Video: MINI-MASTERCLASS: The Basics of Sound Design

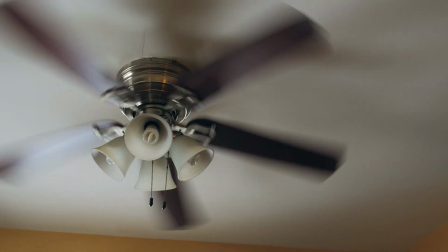[4:05]
They include engines and fans and are the first to disappear when listening through crappy speakers.
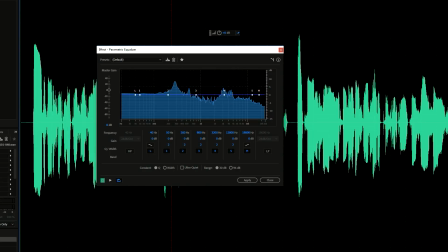[4:11]
Mid sounds are found everywhere and make up the range of the most common voices and thus the most discernible sounds.
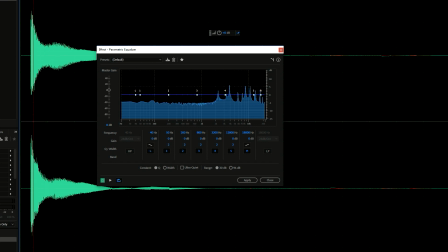[4:18]
High frequency sounds like whistling and buzzing have their own place, as they give a strong backbone to many sounds that would otherwise sound tinny or hollow.
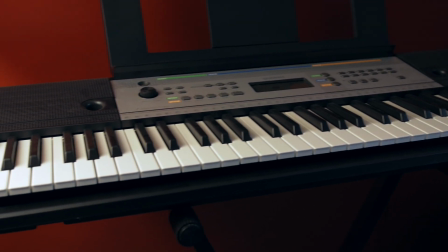[4:26]
If you think of it like a keyboard of a piano, every sound has a place in this range,
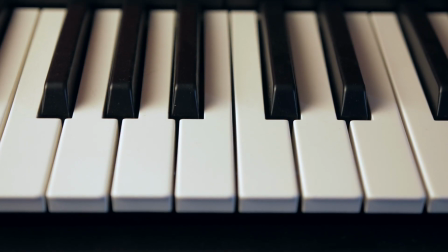[4:31]
and when you play too many keys too close together, it just sounds like a mess.
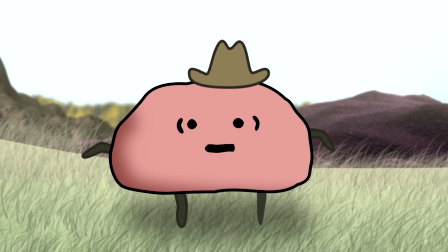[4:37]
By allowing each sound to be featured in its respective strongest point,
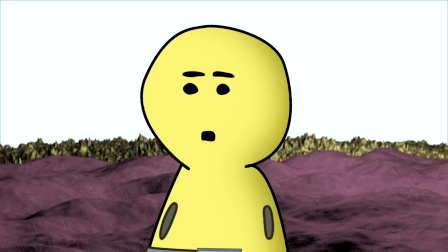[4:42]
you not only avoid the hassle of sounds getting lost in similar tones stacked on top of each other,
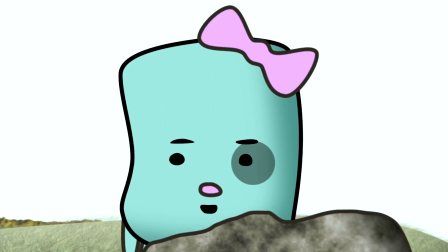[4:47]
but also allow the sounds to balance each other out to fill that spectrum and achieve truly rich,
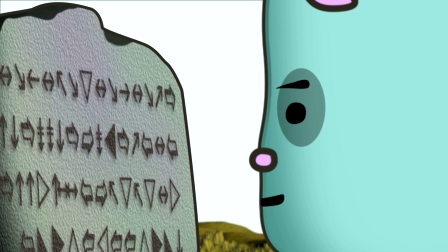[4:53]
full sound design.
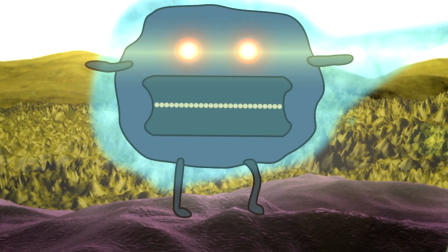When trying to match a sound to something that is appearing visually, there's essentially two schools of thought: technical accuracy and creative style.
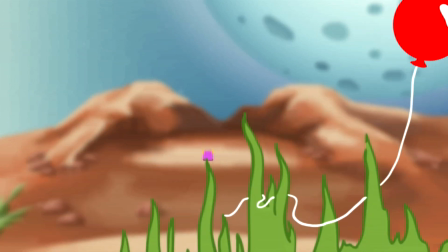[5:13]
Timing will make or break the believability of a sound effect, so technically you want the sound to make sense and appear on cue,
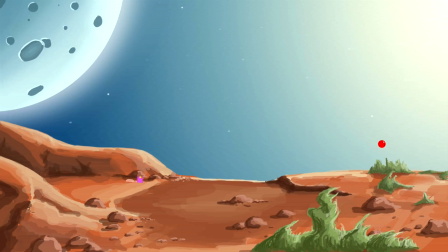[5:21]
but it doesn't necessarily have to be a sound generated from the same source we are seeing.
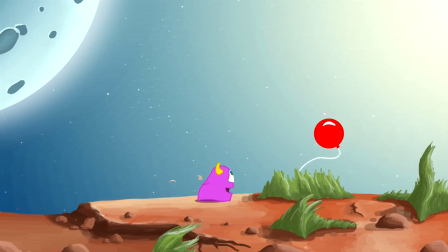[5:26]
Sometimes a different sound works even better than what is seen, like whipping a shirt up and down to simulate a bird flying,
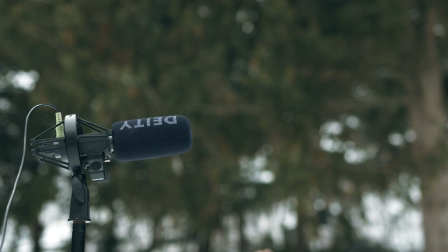[5:34]
or snapping tree branches to represent a bone cracking. That was violent. Like all art, it's not about perfection, it's about expression.
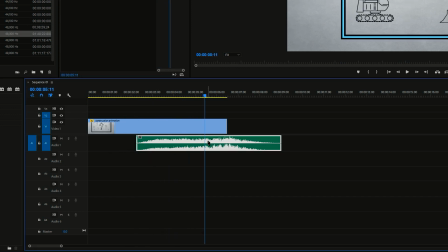[5:46]
By separating sounds into their distinct original form, either through separating a section of sound from its track,
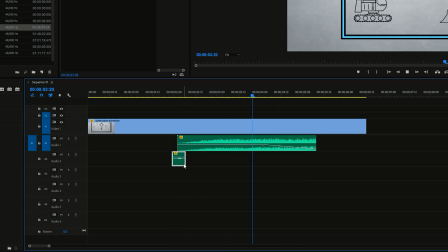[5:53]
or finding a sound someone's already made, or just making your own, you can build what you want to hear from the ground up, and be the one deciding what's important and what's unnecessary.
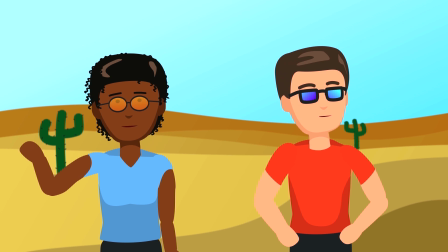[6:04]
Just remember that having accurate Foley sounds and crisp dialogue tends to still feel empty without a little ambiance for good measure.
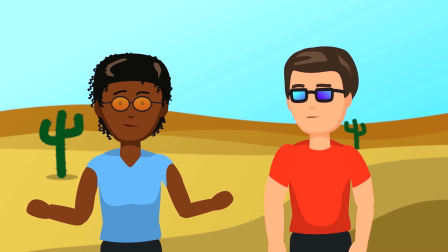[6:12]
Especially when there's little or no music,
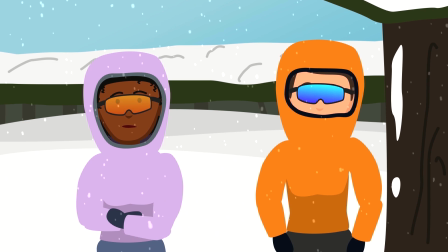[6:15]
featuring only a few disconnected sounds gives a feeling of being incomplete and disjointed without any anchor tying them together.
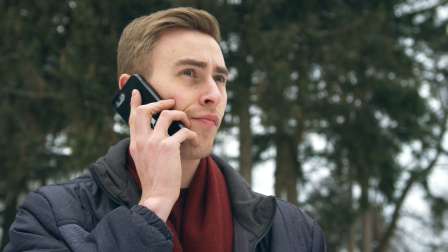[6:23]
This can take the form of wind, traffic, distant conversations, whatever you want to be that scene's room tone.
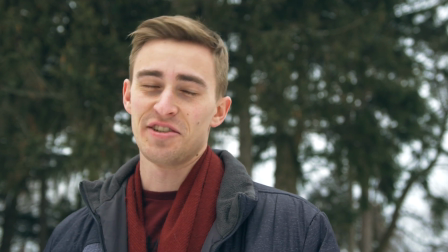[6:31]
I'm not actually on the phone. It's just pretend. No one talks to me.
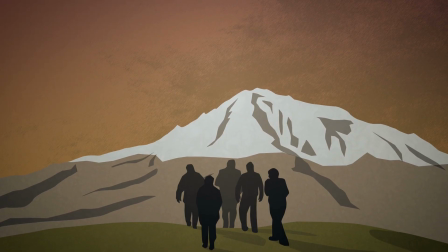[6:39]
An added bonus of having room tone is the feeling of consistency throughout the sounds you use,
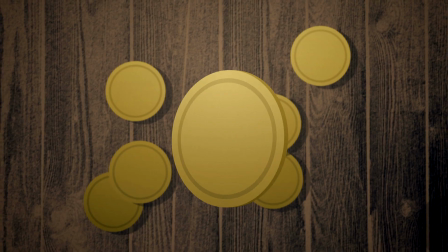[6:44]
as well as removing the possibility of resorting to an uncomfortable, dead quiet space in between every sound effect.
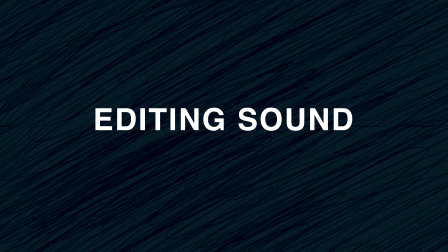[6:52]
In an ideal world, editing live-action videos and animation would happen simultaneously with the sound design.
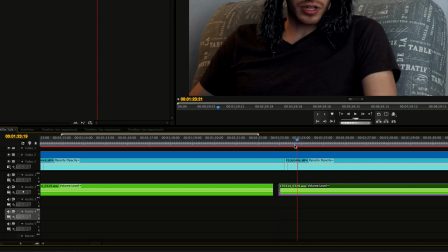[6:59]
When this is the case, you become capable of raising the quality of the visual edit through techniques like J and L cuts and cutting to the beat.
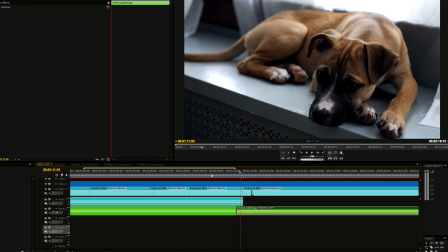[7:08]
A J cut is simply starting a sound just before a cut as a subconscious lead into the next shot, providing for a much more natural transition.
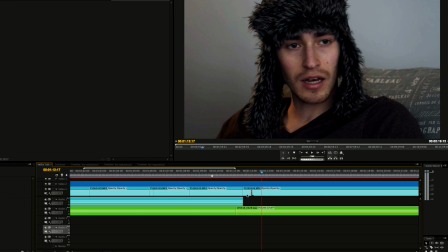[7:17]
The J comes from how a timeline looks when this is in use.
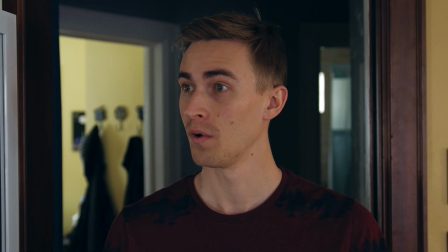[7:21]
This emulates an observational turning of a head in real life, where we don't usually look at someone until they start talking.
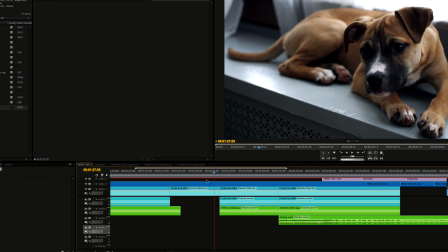[7:32]
The L cut is just the reverse, where a sound continues after we were looking at its origin.
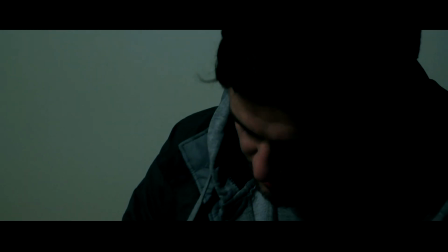[7:37]
These are imperative in imitating a living, breathing world where every cut of the camera doesn't abruptly interrupt the flow of the scene.
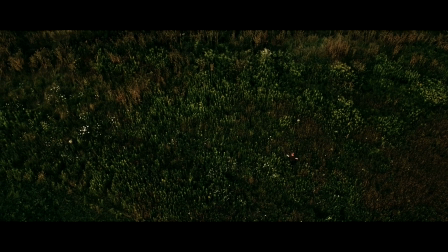[7:45]
Cutting to the beat is most often associated with music videos, but it applies to any video that has some semblance of rhythm. It's the way an editor ties in the musical flow of the sound with the visual pacing of the cuts.